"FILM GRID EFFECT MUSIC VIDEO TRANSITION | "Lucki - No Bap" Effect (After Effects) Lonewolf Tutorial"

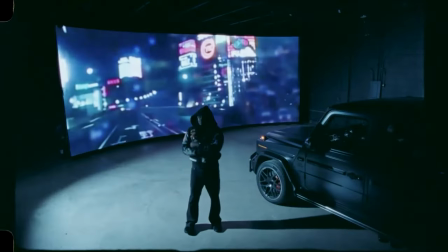[0:00]
Today, let's break down this film frame grid transition that was done in the new Lucki No Bap music video. This video came out a few hours ago and Lonewolf directed it, and as always, there were some really clean effects throughout. So I want to show you how to do this transition that he did a few times in the video. So here are the four clips that I selected.
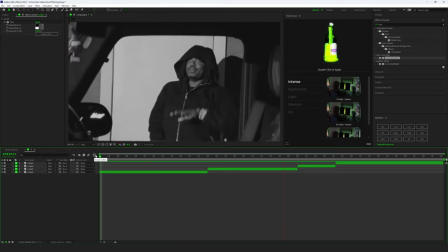[0:15]
These two middle clips are going to be the film frame kind of like grid transition thing that we're using,
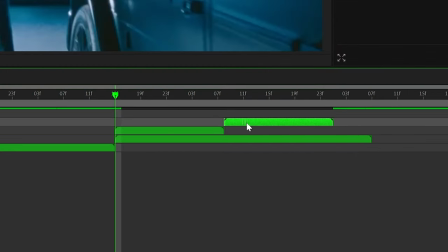[0:19]
and one of them is double the length, so I'm just duplicating one so it kind of repeats and then trimming it to this length.
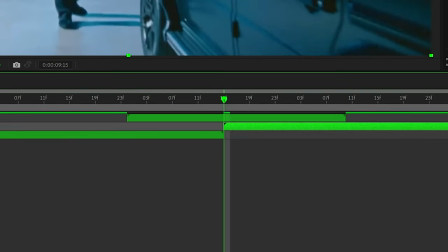[0:24]
And then I'm pre-composing all of those layers together and then bringing that pre-comp over the other two clips.
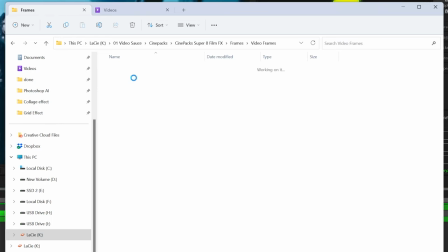[0:29]
And then inside the pre-comp, this is where we're going to introduce all those film elements. So from the Cinepak Super 8 film effects pack, I'm bringing on the 500T overlay with Sprocket. You guys can use whatever film overlays you have. These are just the ones that I have. I'll have them linked in the description if you're interested. I changed the blending mode to darken, and then I wanted those paint overlays that Lone used throughout the video. So from Cinepak's Dirty Film effects pack, I brought on some of these black marks. That way it just has these paint overlays. Again, you can use whatever ones you want. I'll have these ones linked in the description as well.
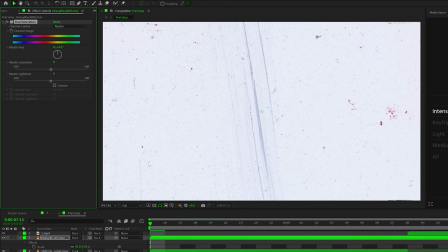[0:56]
It just helps sell the effect a little bit more. Then there was like a bluish tint to it, so I just brought on hue and saturation and desaturated it completely and changed the blending mode to multiply.
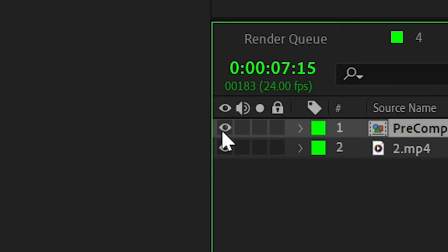[1:03]
Then I pre-composed all of that, turned off the visibility of that layer. That way we can add the film look to this second clip as well.
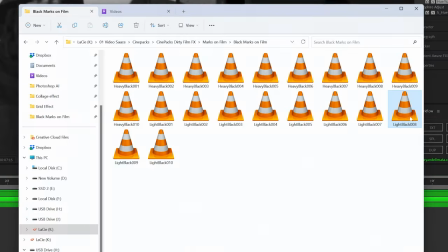[1:09]
It's the same process, brought on that film overlay, changed the blending mode, brought on some more of those marks, and then pre-composed all those layers together.
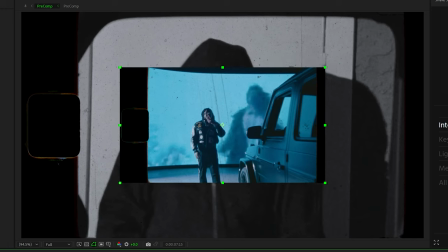[1:16]
So now we have two separate pre-comp layers. So I'm changing the scale of the top one right now to around 50, bringing it over to the left, and then duplicating them and stacking one on the top and one on the bottom.
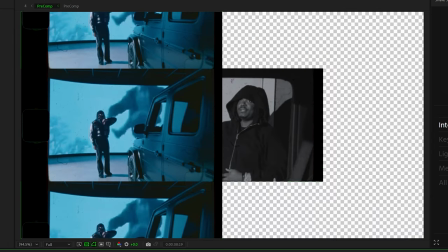[1:24]
That way there's three on the left-hand side. And then for the other pre-comp, I did the exact same technique, brought it to 50%, but I didn't want them to line up perfectly.
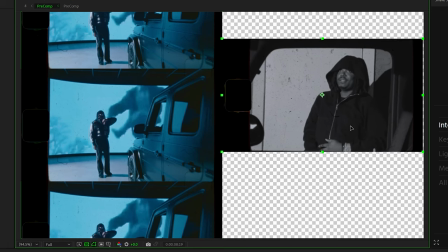[1:31]
So I brought this one up a little bit when I scaled it down. So then they just don't line up perfectly, and then stacking one on the top, one on the bottom.
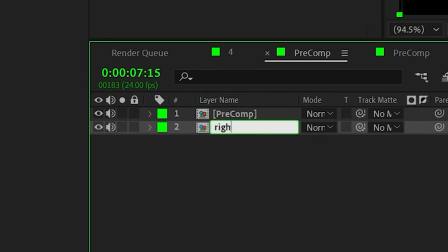[1:36]
Then I pre-composed all the layers on the right and named it right just so we know what's going on, and named it left.
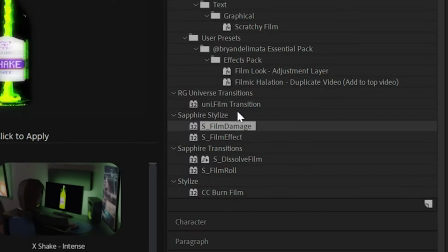[1:41]
So now we have two separate pre-comp layers. I'm bringing on Sapphire Film Damage and changing some of the settings.
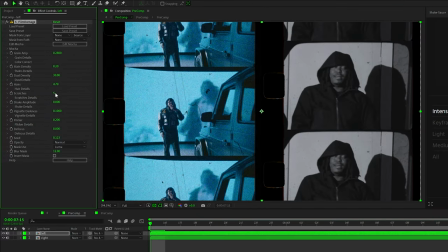[1:46]
I brought up the grain, play with the dust, the hairs, and the scratches, basically just overlays and like film damage looking things.
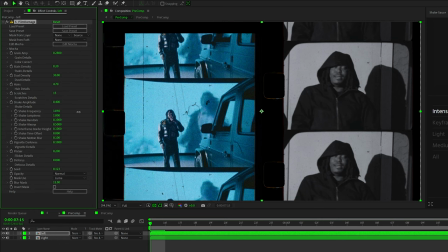[1:52]
That way it has a little bit more texture to it. Then I changed some of the shake settings. That way it bounces up and down like this.
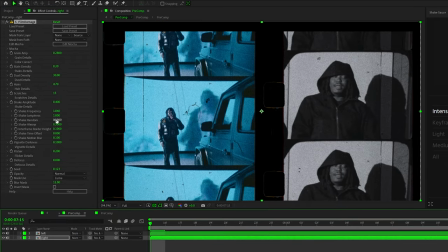[1:56]
Copy and pasted the film damage over to that right clip. On this one, I wanted the shake to be a lot less intense.
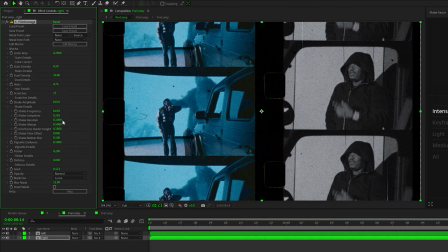[2:01]
And then I changed some of the other values. That way they don't have the exact same effects taking place on them. After that, I brought on a black and white tint and curves to both of our layers.
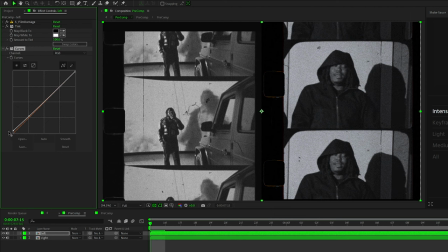[2:09]
That way they're black and white and just have a little bit more of like a grungy aesthetic.
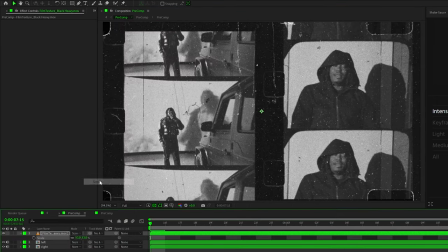[2:12]
I brought on another overlay from that Dirty Film effects pack, changed it to screen, but I didn't like the way that it was like super white, so I actually inverted that layer and then changed the blending mode to multiply.
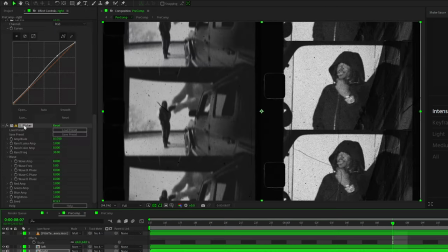[2:20]
That way it has a little bit more damage over the overall thing. I also brought on Sapphire Flicker to both layers and just changed the seed value. That way they don't have the exact same flicker. And now lastly, it's time to animate that transition. That way it slides in and slides out.
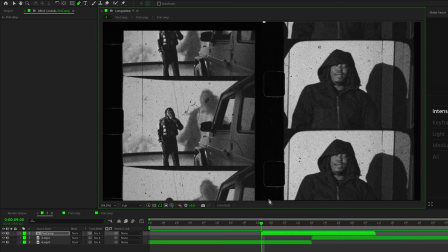[2:32]
So to do that, go back to our main comp, use the pen tool, and then on that pre-comp layer, mask out one side of the transition.
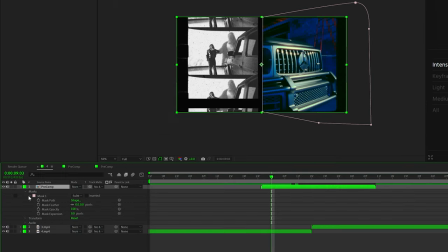[2:37]
I changed the mask to subtract because I wanted the left-hand side to show first. And now it's time to keyframe the mask path, go forward a frame at a time.
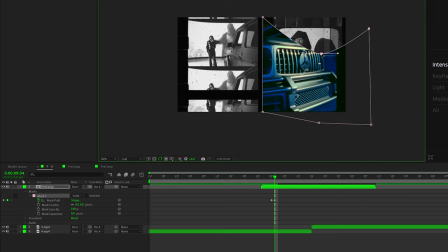[2:44]
And if you click shift before clicking on one of these points, you can then move around these points. And I basically just used the border of the film frames to go frame by frame. So you can see I went one frame, went down one film frame, went another frame, and then just went to the border of the second one, and so on.
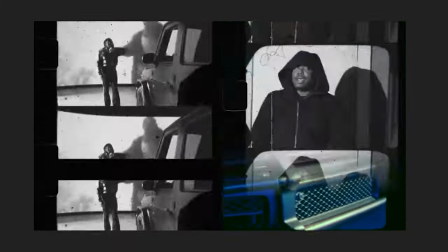[2:57]
So now we have the right-hand side animated in. Let's go ahead and animate the transition out.
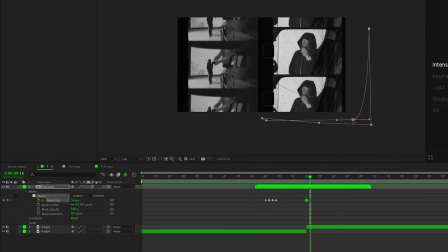[3:01]
If you want the transition to hold for a little bit, make sure to make a keyframe before and then go a frame forward and then start the mask out.
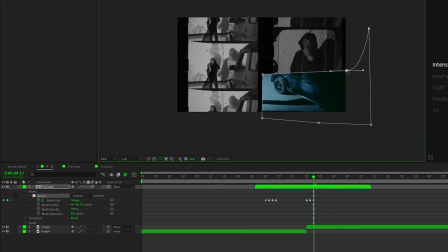[3:07]
So I'm doing the same concept here, going a frame forward, masking, going a frame forward, masking.
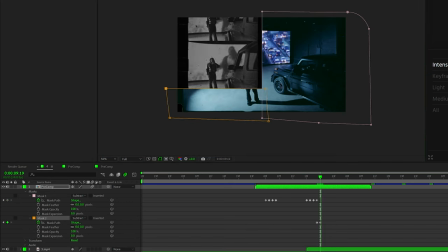[3:11]
To transition out of the left-hand side, I made a new mask, masked around and went frame by frame, just how I did on the right-hand side.
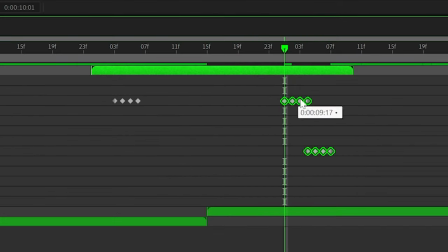[3:17]
I played around with the position of the keyframes, that way they transition in and out at different times.
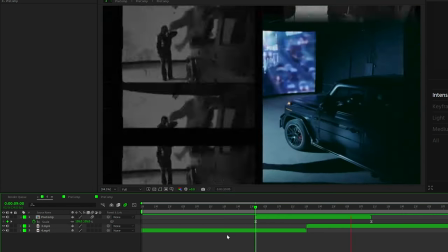[3:21]
And then lastly, on that pre-comp layer, I just keyframed the scale just a little bit so it has a little bit more movement throughout the transition.
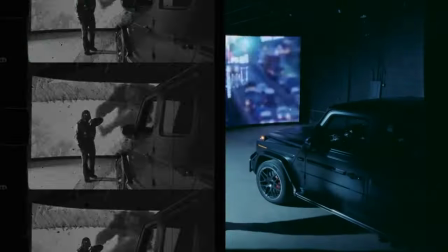[3:27]
That's the film transition that Lone Wolf did throughout the video. I thought it was super fire. Hopefully you guys did enjoy. This is the last video that I'm gonna be uploading for the month of May. We did 31 videos in 31 days, so if you haven't seen all of those already, go ahead and check out my last few uploads. Drop a like on the video, and if you're not subscribed, be sure to do that because 50% of you guys that watch these videos are not subscribed. I'll see you guys soon. Peace!